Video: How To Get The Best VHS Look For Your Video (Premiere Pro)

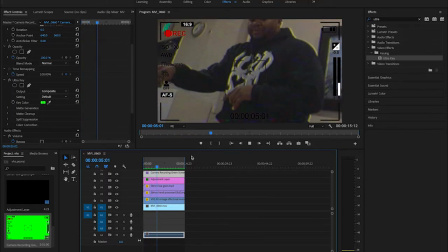252s
Like I said, this just gives it that kind of like old school Paranormal Activity kind of POV look.
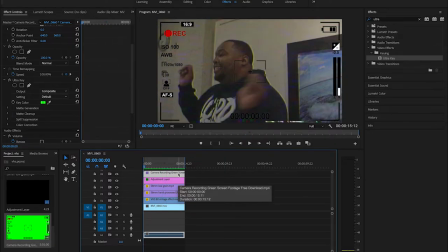257s
But yeah, this is just showing you guys kind of how you can utilize this to amplify your footage and make it authentic. So what we're gonna do is go to our adjustment layer and go to Lumetri color here and basic correction.
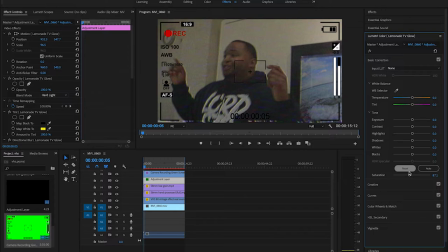273s
And what I like to do is I like to turn my saturation down just a bit. Let's see, give it about, turn it up down to like 78. And again, depending on your footage, I like to turn like the temperature down just a little bit as well too.
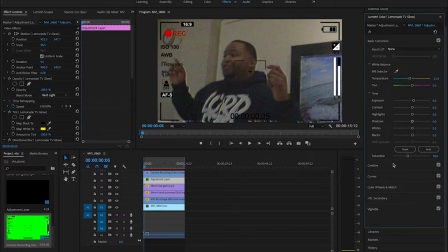291s
Turn the exposure up just a little bit. Let's see, that looks pretty good. Let's add some contrast actually. All right, so yeah, that's basically how it looks.
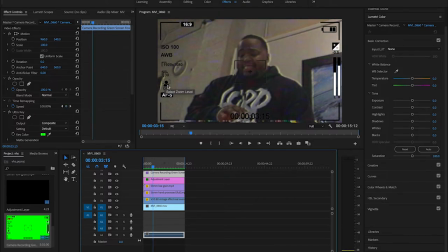305s
It looks good, and like I said, it's all personal preference. You don't have to do this, in terms of this overlay, this video overlay, in order to kind of like complete the effect. Sometimes you don't even have to do the record in the upper left-hand corner. You don't have to do that in order to kind of achieve this effect.
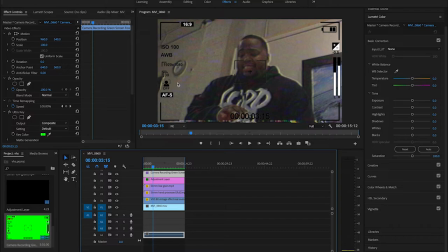324s
I like it as if you're watching like an old school VHS movie. It's not going to be like, it doesn't always have to be like you're recording it from an actual camcorder. And that's what a lot of people kind of don't understand. You know, you got to play with this sort of aesthetic.
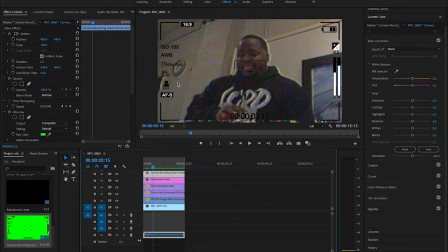340s
And, again, I think for me, I like, kind of the storytelling aspect of it, because I mean, the viewer is watching this video. So it's almost like the viewer is watching a VHS movie. It sounds crazy, but that's how in depth I like going with it.
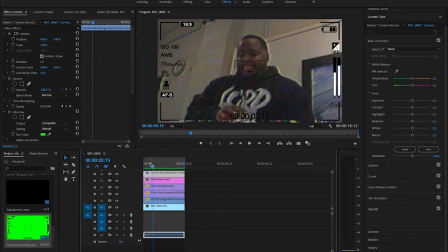355s
So I prefer not to use these guys, but if you did want to use them, like I said, it's basically the same thing. If it's green screen, just throw it on there,
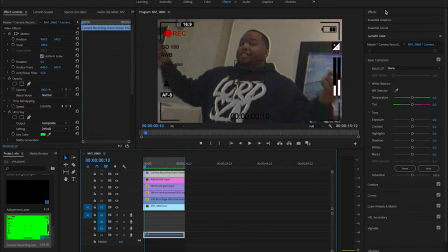365s
scale it up, and go over to the effects tab over here, throw an ultra key down on the clip, go over, click the dropper, boom, get off that stuff, depending on the color or whatever. Get that off so you can see your clip, and boom, you're basically set.
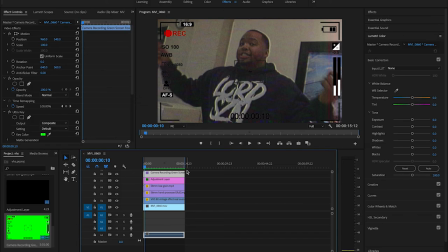382s
But yeah, other than that, guys, like I said, I'll add everything that I showed you in the description below. And if you guys want any other videos, please add that in the comment section down below as well, too. Let me know if you like this video and if you want more of these types of videos. And yeah, thank you, guys.